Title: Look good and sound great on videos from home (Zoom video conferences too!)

So I know a lot of people out there making the joke as they present on camera if they're wearing pants because they're in their own house But I think the real question that you should be asking yourself about me is am I just wearing this shirt? Welcome back to Deep Review TV viewers Chris Nichols here We've been getting a lot of requests for tips tricks and advice on how to make better videos at home Given that we're all stuck in our houses right now, and we thought that was a great idea So I really think it's important to put yourself into two categories. Are you pre-recording videos on a camera? You're going to edit those videos afterwards and then send them out. Or do you think that you're finding yourself having to do live conferences, whether it may be you're teaching, you know, like I've had to teach my photo classes now online, or, you know, maybe you've got a work conference, or maybe you just want to talk to friends and family and you want to have better looking shots. How can we do that? Now, our first tip is audio. You really need good audio because right now the camera's recording its internal microphones and it sounds terrible. Unless you're recording in a professional music recording studio, your house is going to have a lot of echo. You know, you're gonna have other family members and pets running around and all that sounds gonna get picked up Now a lot of you out there have these small shotgun microphones But putting these on camera is only gonna be a marginal improvement What you really want is a loud mic.
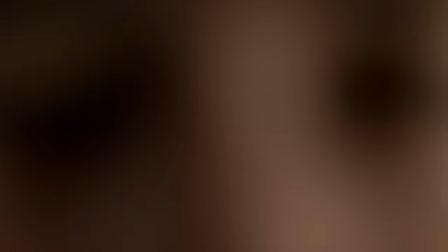[1:14]
I'm gonna plug this in right now and get rid of this terrible audio So doesn't that sound way better? I know you're thinking you know a wireless microphone is too expensive and they can be but this is not a wireless This is plugged in with an 8-foot cable. You don't need wireless inside the house. These things are very affordable I mean you get them online for almost nothing. There's a deity version now which is about $50 US. I think everybody can grab that. So it sounds way better and of course it gets rid of the echo and we're not going to hear other family members running around. So the other thing I want to talk about is coverage. And this is where you basically record video that you can put over your talking points or cover your edits, your transitions between frames on your video. It just looks a lot more professional because we see two issues. First off,
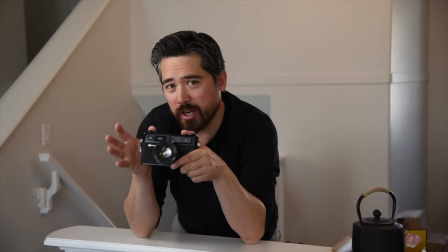[1:56]
you know, someone's going to be talking, but then they make a mistake or their train of thought ends, and then they just jump cut to themselves in a different position talking about something else,
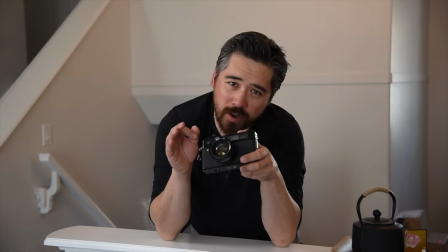[2:05]
and it looks very jarring. Even if you're the greatest orator on the planet, though, and you're able to one-take your entire video without mistakes, it's still way more interesting for people to see video coverage, and, you know,
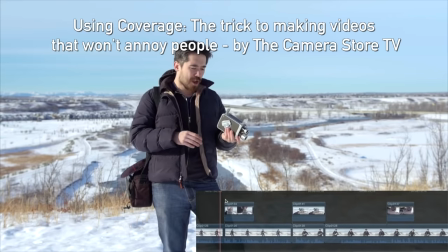[2:16]
it just breaks up the whole scene, and it makes it faster. Now, Jordan and I did make a video on coverage back when you were working for TCS TV,
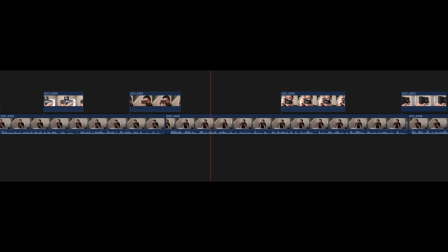[2:22]
so check out that link in the description below. and next I just want to show you a short clip where we are using coverage with actually a very old camera just an Icon D750 nothing specifically
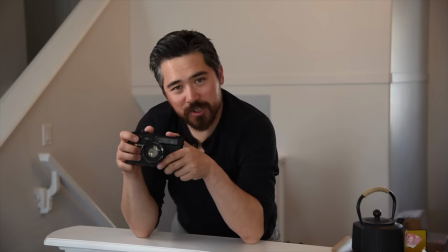[2:31]
made for video and you can see the results of that here.
I'd like to introduce you to the Yashica Electro 35 GT.
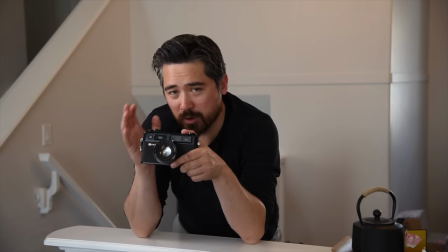[2:38] Now this is a true rangefinder with a proper rangefinder focusing system.
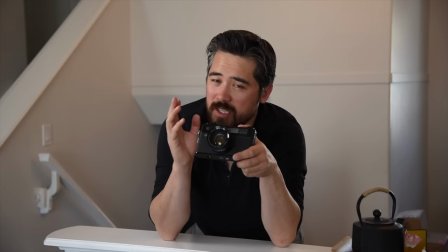[2:42] Now one of the main standouts on this camera seeing as how it came out in the mid 60s until the mid 70s was its 45 millimeter 1.7 lens Which was color corrected a big deal as color film became more and more popular now This camera is designed to be easy to use
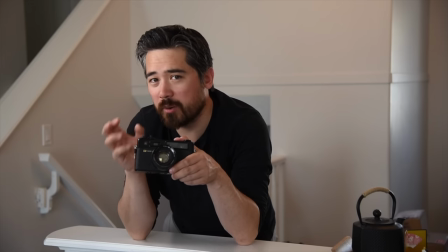[2:57] and in that regard you could not choose shutter speeds It had a fully metered auto exposure system based on aperture Priority only and the Ashika
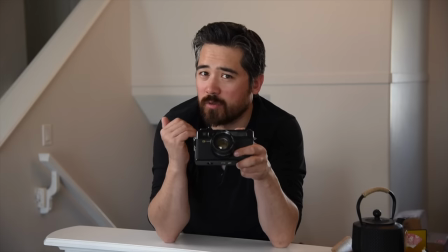[3:06] electro 35 had this adorable assist system now If your shutter speed had to go very slow down to 1 30th of a second or slower This yellow slow
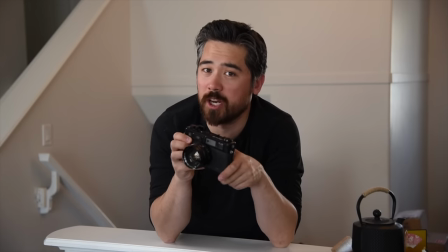[3:14] indicator would light up as well It would also light up in the viewfinder and if you had very bright
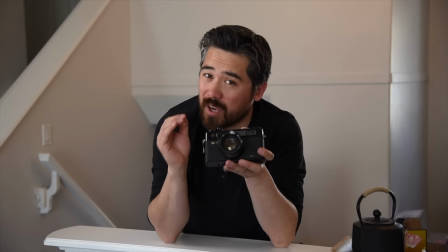[3:19] conditions and the camera had to go above its 500th of a second fast shutter speed,
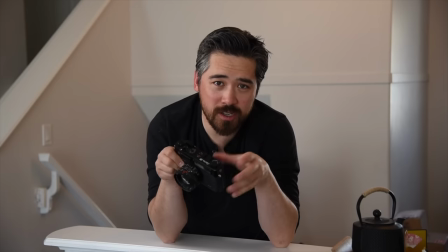[3:23] it would then light up the over indicator with red. It was very easy to use, a beautiful looking range finder, and an adorable piece of camera history.
So it's great if you've got a nice camera and nice equipment and you're ready to pre-record videos, edit them, polish them up and put them out on the net, but a lot of us are now finding ourselves in a position where we want to stay in touch with friends and family, or we have to do video conference calls for work purposes, or teach classes online for example. Then you're forced to go through a webcam or your laptop's camera and that has its own challenges. They're not very good visually and they don't give you a lot of creative control. So let's talk about some tips that'll help you get better results when you're going through your computer. So first off let's deal with the audio issue so you don't have to listen to this terrible audio for too long.